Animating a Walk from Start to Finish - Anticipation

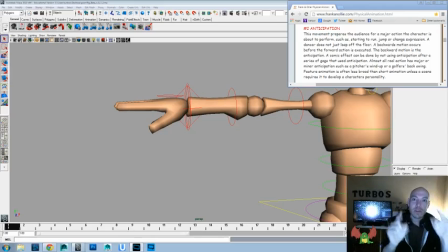How's it going, internets? What you were just doing there, that's what we're going to talk about today. You know what that is? Hold on. Wait a sec. Wait a sec. Let me tell you what it is. I'm going to tell you what it is. What it is.
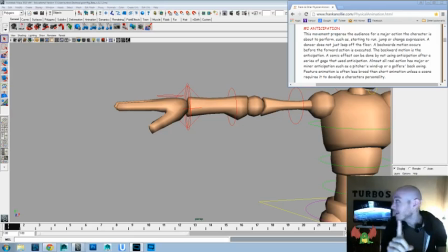And I'll tell you in a second what we're going to talk about today. If you hold on one sec. We're going to talk about anticipation. The waiting. The waiting. Anticipation. I know that you were waiting. You were like, what is he going to say?
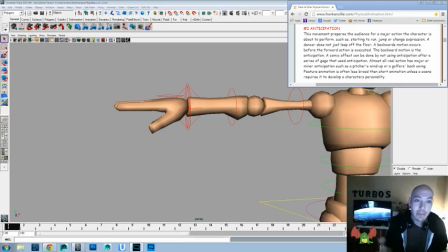What word is he going to use? What's he going to talk about today? Of course, it is on the screen, so you could have just looked over there. So, yeah, it could have reworked that. But let's go. All right, so we're going to look at what Frank and Ollie, two of the awesome 9 old men, founders of Disney Animation, defined it as.
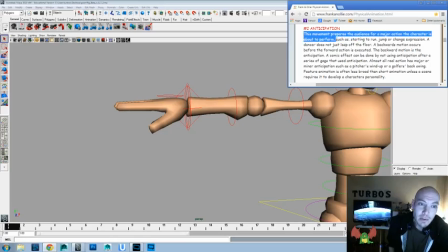This movement prepares the audience for a major action the character is about to perform, such as starting to run, jump, or change expressions. A dancer does not just leap off the floor. A backwards motion occurs before the forward action is executed. The backward motion is the anticipation.
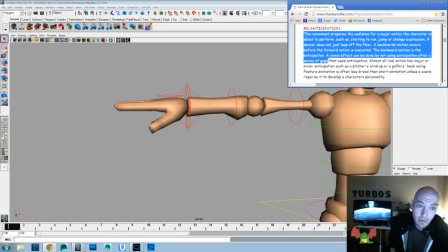A comic effect can be done by not using anticipation after a series of gags that used anticipation, so kind of mixing it up a little bit there. Almost all real action has major or minor anticipation, such as a pitcher's windup or a golfer's backswing,
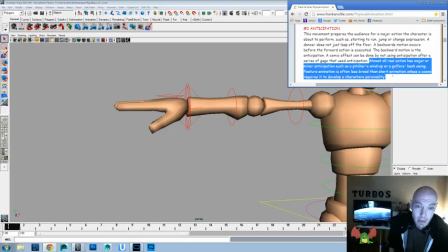and feature animation is often less broad than short animation, unless the scene requires it to develop a character's personality.
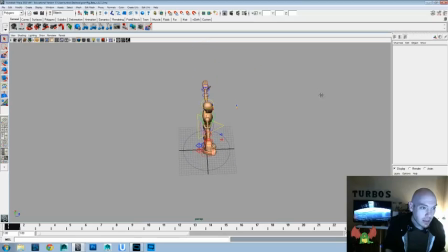Okay, so we're going to keep in mind anticipation as we go forward today. So again, we are using Maya 2010,
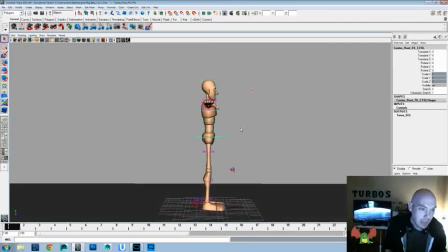and this is the Goon Rig that comes from the How to Cheat in Maya series.
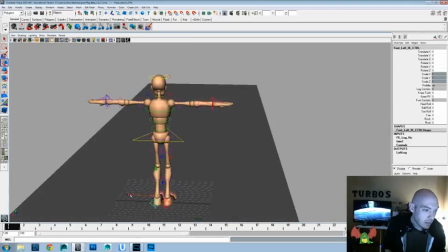We're going to pretty much do kind of a vanilla walk today, a real kind of neutral one, and I'll show you why in a sec.
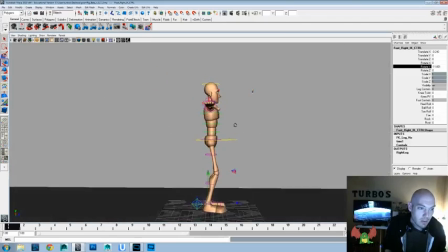We'll have him do almost a little story beat here real quick. But I think in order to really accentuate the anticipation and that movement, we're going to keep the walk to almost like a neutral kind of a walk.
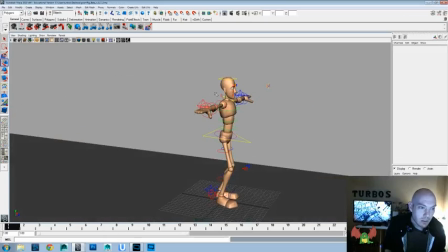So I'll just set up a real loose base pose.
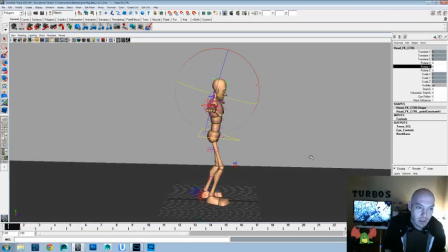And remember, when you're posing, to focus on solid drawing, one of the other principles that we talked,
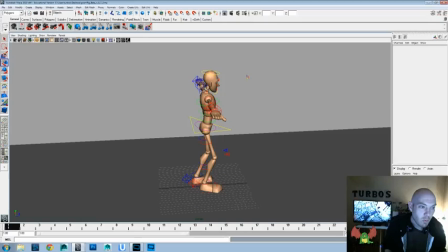so we make sure that the pose has some weight and it has some balance,
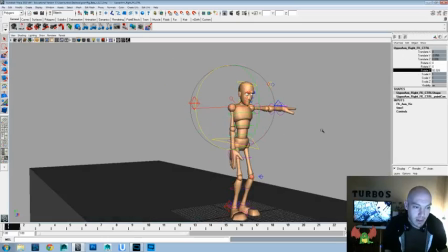and that it tells little bit of a story of what's going to happen.
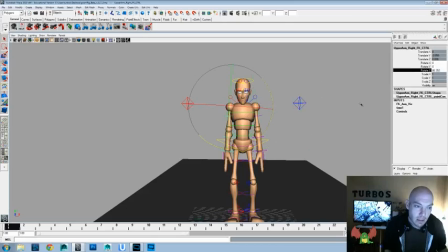And it's got a good silhouette, so if you're looking at the silhouette, you can kind of read it from any angle.
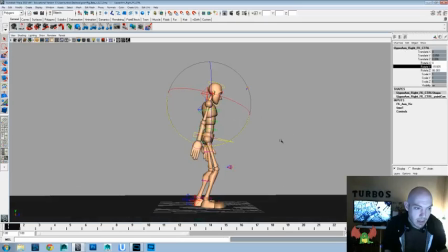And let's see, this is the forward leg, so that arm's going to be back, and this is the backward leg, so that arm's going to be forward.
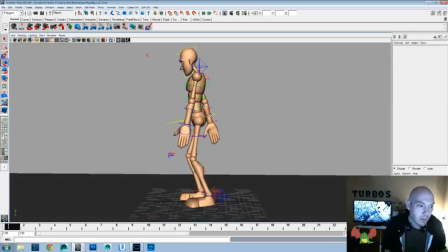That's how it works in a regular walk. We're just going to add a little bit of
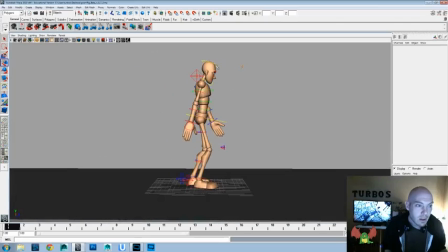bend to the arms and swing there. Raise the head up a little bit more. Bring that arm back just a little bit more. Bend it up a little bit. Swing that arm back. And rotate this.
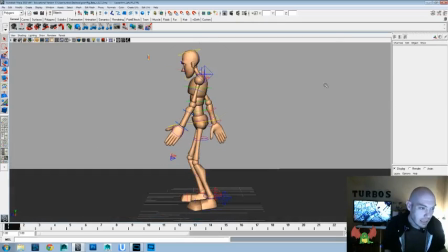I have been getting into these. I'm Turbos, or Casey. Don't usually do too much introduction these days.
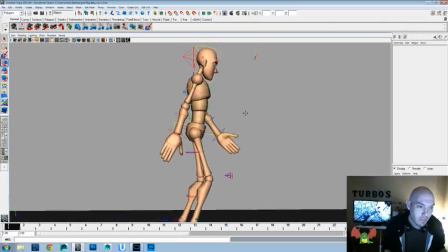But you can check me out on my channel. I usually do some art stuff, or talk about animation or drawing.
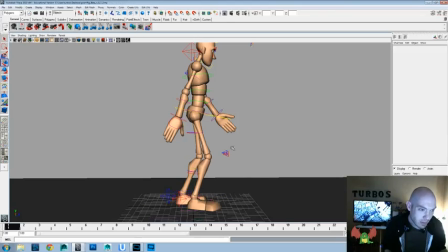Probably might even enter into a little bit of gaming and movie stuff too. Hoping to do some more breakdowns on those when I get a chance.
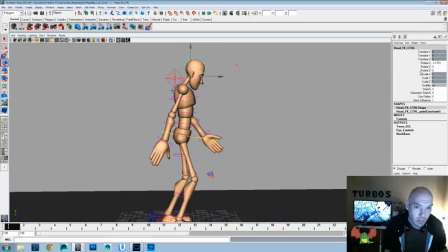But I'm doing 2 books right now, and working on a couple personal shots and this walk-a-day series. So most of my days I'm working for at least almost 10 to 12 hours every day. So time permitting, we'll see how that goes.
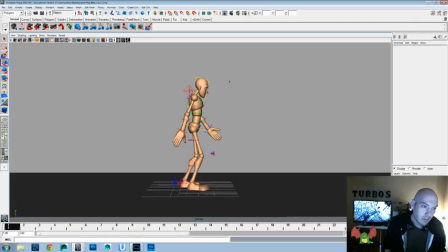Okay, I've got a very loose pose here, just a real simple kind of a walking pose, not too over-exaggerated.